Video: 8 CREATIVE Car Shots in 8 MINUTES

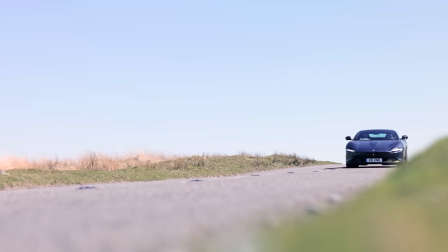0:00 This is a Ferrari Roma 0-60 in 3.4 seconds V8 turbo engine. This thing sounds phenomenal. And this is the Insta360 One RS.
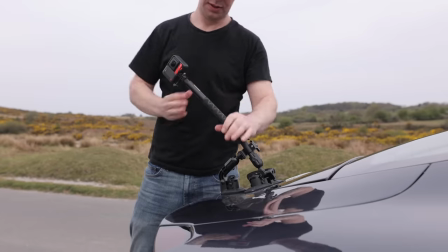0:12 It's both an action camera and a 360 camera all rolled into one. And in this video, I'm going to show you eight cinematic and creative car shots. Hey everyone, Steve here from Learn Online Video. And today we're getting creative with cars.
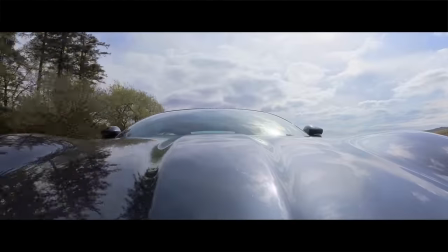0:30 I'm going to show you eight cinematic car shots and then at the end of this video I'm going to edit all eight shots into a sequence using music color grading
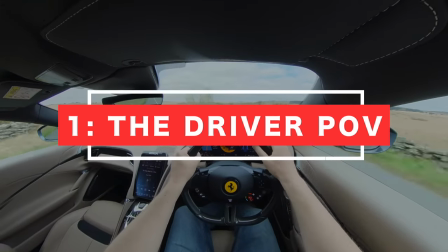0:38 and sound effects So let's kick things off with shot number one the driver POV The driver POV is a great shot because it
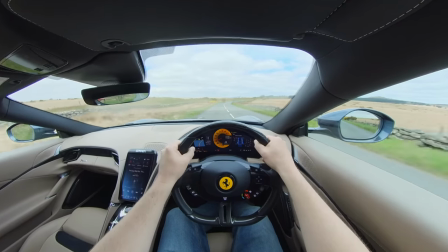0:46 literally puts the audience in the driver's seat Now you can shoot this either with the action camera lens or the 360 lens
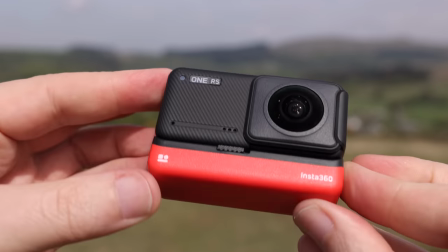0:53 But I find the 360 lens works better because it allows you to shoot wider and capture more of the car's interior You can,
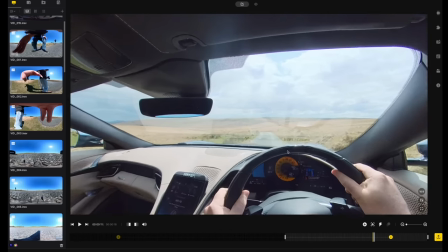0:59 of course, zoom in or crop your shot to focus in more on the road if you like. Also you don't even need to be driving for this one.
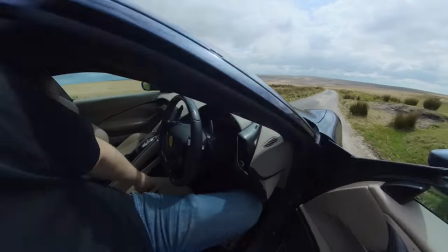1:06 You could capture a shot if you're getting into the car to help set the scene. This shot would work really well at the start of a sequence.
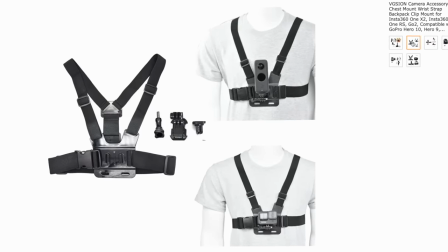1:12 Now, you could use a head mount or a chest mount to capture this shot, but I find one of the best mounts is this gum shield mouth guard mount.
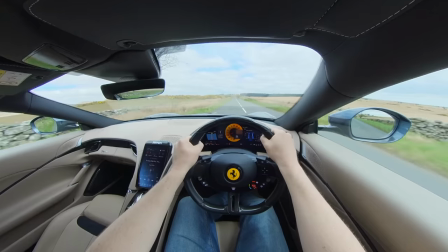1:19 It pretty much gets your camera at eye level without blocking your view when driving. As always, all gear and accessories used in this video will be linked in the description below.
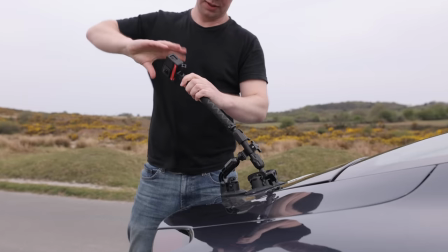1:27 Okay, shot number two, the GTA. I'm calling this one the GTA because it replicates the look of a video game.
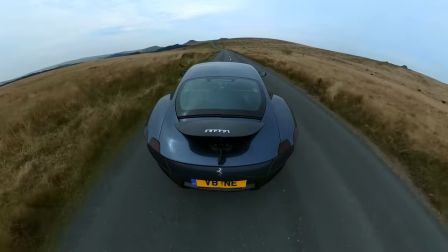1:34 This shot is great for capturing the back of the car and the road ahead. You could also do the same with the front of the car looking back.
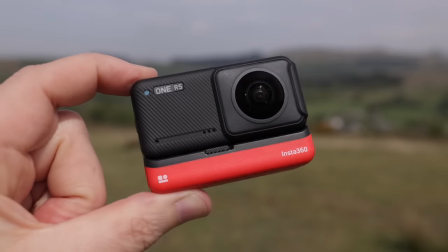1:41 This is another great angle. Shoot using the 360 lens and you now have a ton of options when it comes to the edit.
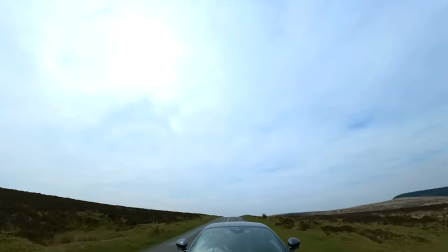1:47 You could face the camera forwards. You could start with the camera pointing up and then tilt down to reveal the car.
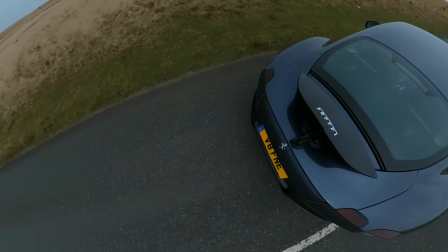1:53 The beauty of shooting in 360 is that you can decide all of this in the edit.
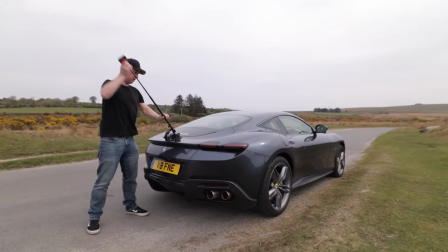1:57 You can capture this shot by using a suction mount and the extension pole or the invisible selfie stick as Mr
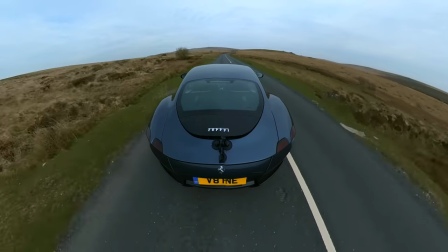2:03 360 like to call it The camera will then magically erase the selfie stick from your shot Also,
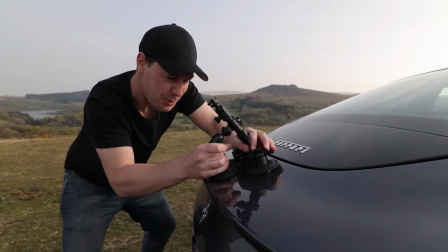2:09 do not scrimp when it comes to suction cup mounts. Make sure you get one that actually sticks to your car We don't want any accidents.
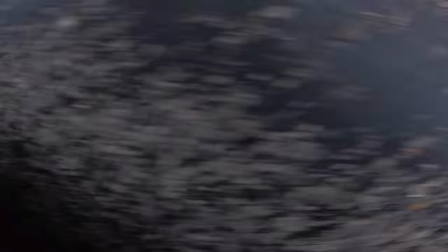2:16 I've experimented with a ton of suction mounts and some just do not work Luckily this thing can take a
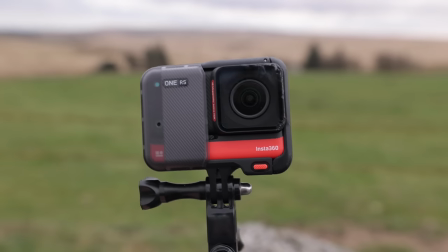2:21 beating this one survived but dragging your camera and lens across the road is never ideal Okay,
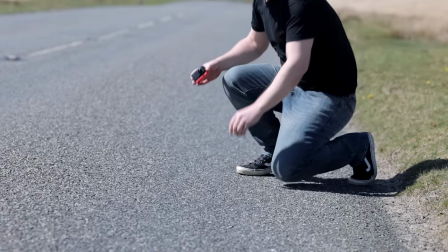2:27 shot number three, the drive over. A little bit risky this one, both for yourself and the camera, so proceed with caution.
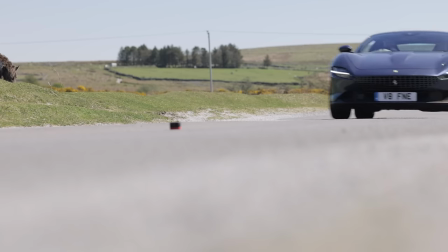2:33 We're simply going to place our camera in the middle of the road and drive over it. Again, shoot using the 360 lens and you can adjust your framing in post.
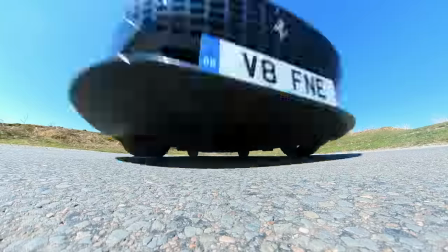2:41 You could flip the shot as the car drives over, you could use a simple cut between the two shots, or you could pan with the car as it drives over.
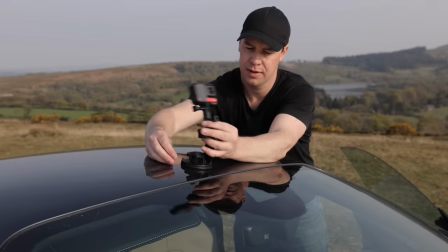2:49 Shot number four, the roof shot. Suction cup your camera to the roof of your car and drive.
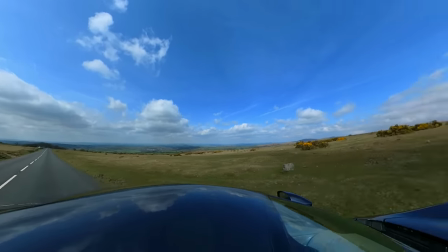2:54 Shoot using the 360 lens and you'll be able to move the camera wherever you like in the edit.
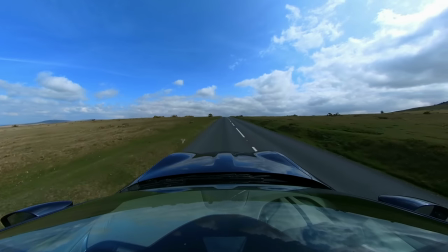2:59 You could just keep your camera facing forwards, you could face your camera backwards,
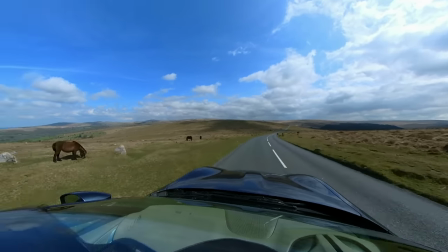3:03 or if you drive past anything interesting, you can pan your camera in the edit for a much more interesting shot.
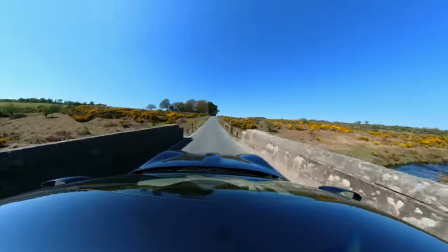3:09 Same with this bridge, you could just drive over this bridge with your camera facing forward, it looks okay.
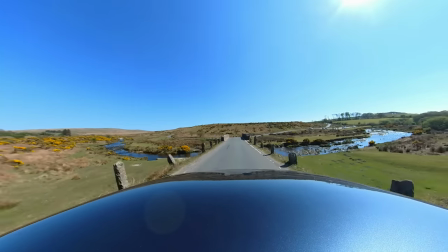3:13 But now let's turn the camera as we drive over the bridge so that we can see the river much more clearly.
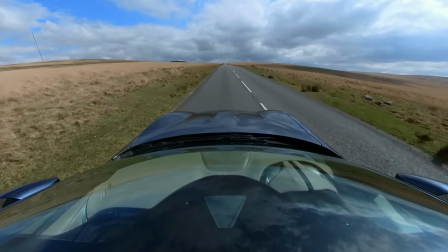3:18 Plenty of options with this shot, perfect for capturing both the environment and the location that your car is in.
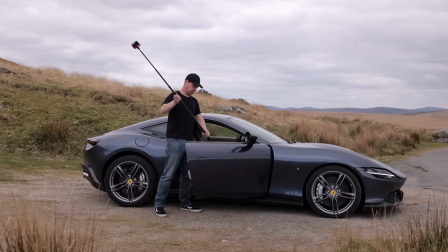3:24 Okay, number five, the fake drone. For this, I'm going to attach my camera to a three-meter-long extension pole, hang it out the car window, and wedge it down the side of my seat.
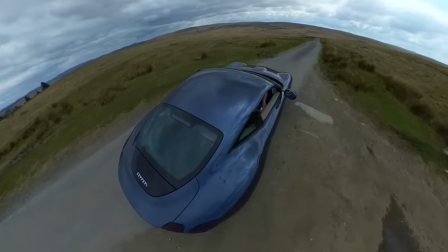3:33 Now, same as before, the camera will remove the extension pole, so we now have a shot that looks like a drone is following the car.
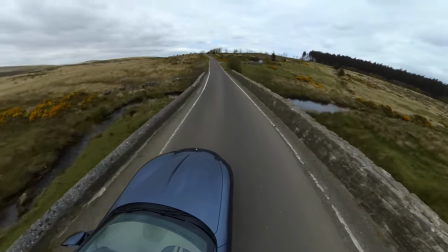3:39 Shoot using the 360 lens, and as always, reframe your shot in post. You could hang your camera out towards the front,
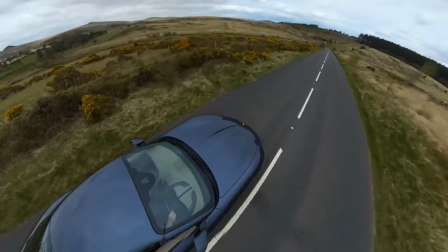3:45 you could point it backwards and then turn the camera to reveal the car and the road, and you can shoot all of these shots completely solo,
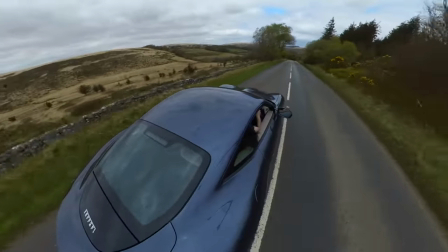3:52 and it looks as though you've had an entire camera crew there to help you. Okay, shot number six, the lowrider.
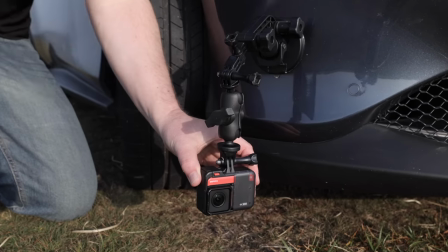3:58 The idea with this one is to get your camera as close to the ground as possible. The closer your camera is to the ground, the faster it will look like the car is moving.
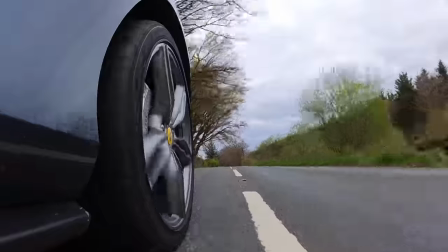4:06 You could point your camera facing forward so that you just see the road, or you could attach it to the side so that you see part of the car, like the wheel.
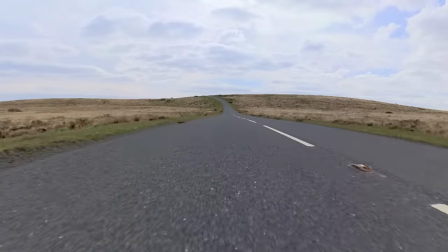4:12 This creates foreground and gives your shot more depth. Also, some of these shots might look a little basic on their own, but as soon as we edit these into a sequence,
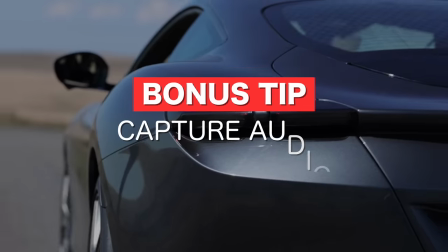4:20 you'll see just what difference they make. bonus tip capture audio and by audio i mean good sounding professional audio the microphones on these action cameras aren't great and when filming car
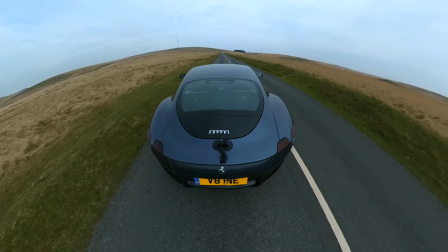4:31 shots you're going to get a lot of wind noise and distortion so
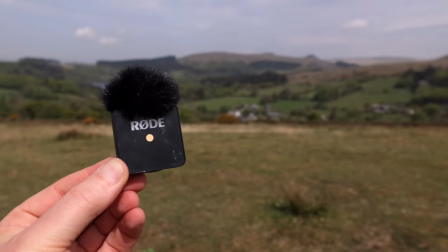4:37 instead use an external microphone to capture good quality sounds i'm using both the rode wireless go and the zoom h1 but honestly pretty much any wireless microphone will do this will allow you to pretty much put your microphone anywhere you
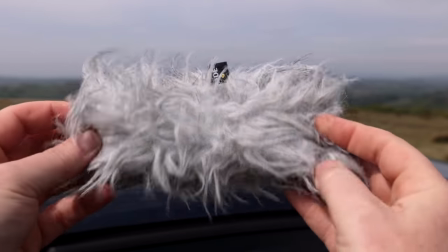4:50 can also help reduce wind sounds by wrapping your microphone up in a dead cat like this one here or some sponge like this here. Now putting any microphone in the engine of a car is far from ideal but I tell you what you do get some pretty good sounds so do this at your own risk please don't go putting your microphone anywhere where it's going to get hot or fall off.
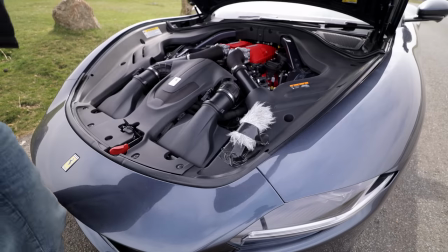5:10 I'm going to put mine here and hope for the best.
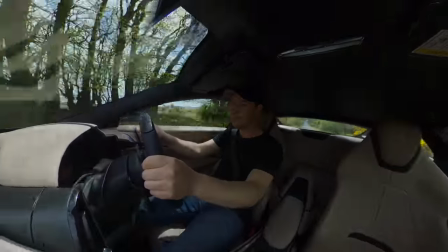5:16 Shot number seven the cabin spin this is a great shot for capturing both the driver, the car's interior and the road ahead all in one shot.
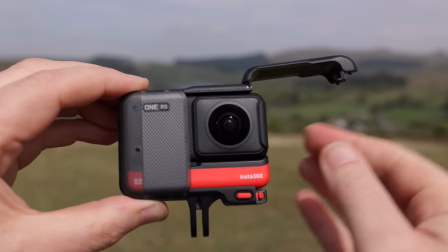5:24 Simply attach your camera anywhere you can inside the car.
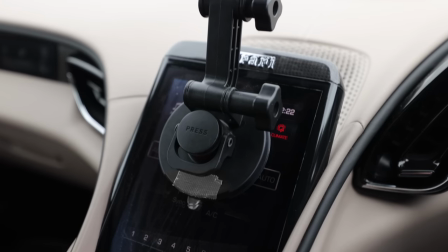5:27 You could clamp it to the rear view mirror or if you've got one do what I'm doing and suction cup it to the LCD screen like this.
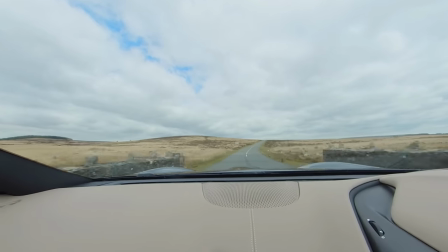5:34 Again a lot of options with this shot. You could start on the road and then turn to reveal the driver.
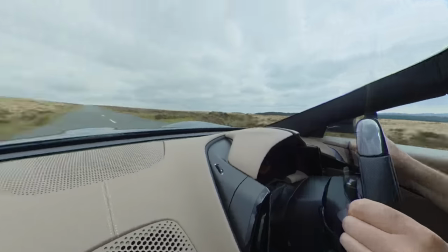5:39 You could turn from the driver to the road or you could start on the road,
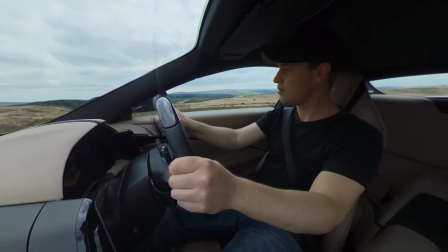5:43 pan and do a full cabin spin revealing the driver, the car's interior, passenger if you have one, and then back to the road.
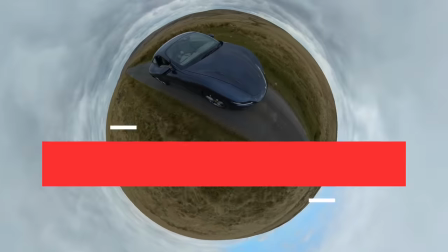5:51 The choice is yours. Okay, shot number eight, Tiny Planet.
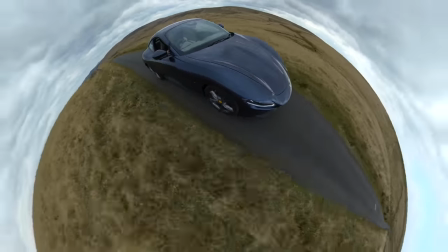5:55 Now although this shot isn't particularly cinematic, it's more creative, I still wanted to put it on the list because it's so easy to achieve.
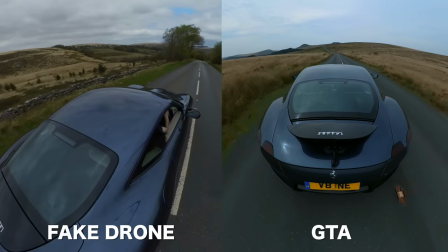6:01 In fact, if you've already shot either the fake drone shot or the GTA, then you already have the footage because it's exactly the same.
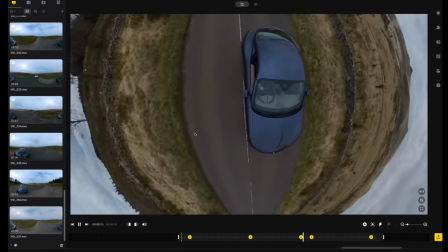6:08 Shoot using the extension pole and then in the edit simply zoom out. Again, not super cinematic, but could be used as the intro to your film.
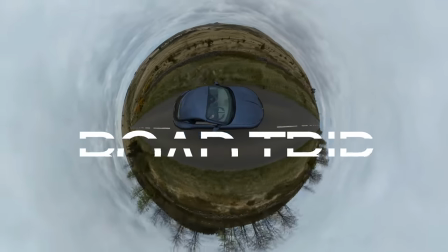6:16 You could add some text or a title to set the scene for your short film or video. So there you have it, that is how you shoot all 8 shots. But what would all this footage look like, edited into a sequence with music, colour grading and sound effects? Let's find out.
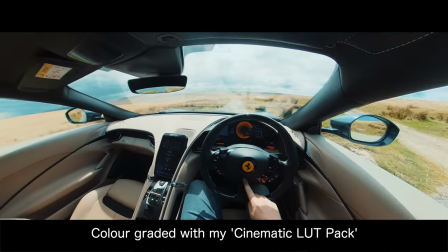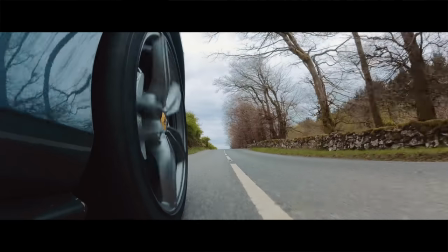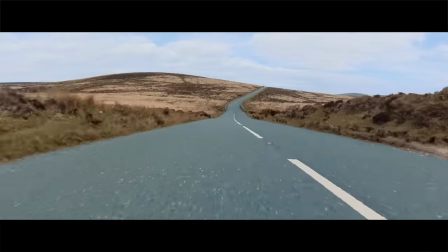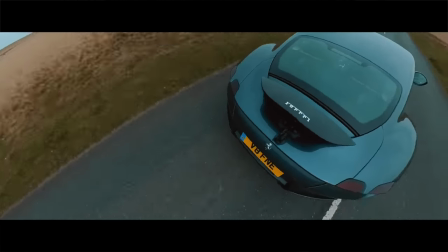So there you have it, that is what all 8 shots look like, edited into a sequence. If you found this video useful, do let me know, give it the old thumbs up and if you'd like to see more content like this, learn more about video production,
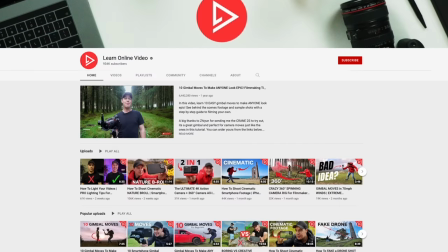7:32 filmmaking, how to film cars and I have a ton more content on this channel be sure to check it out but that's it from me I'm going to go drop this Ferrari back thanks for watching and I will see you in the next video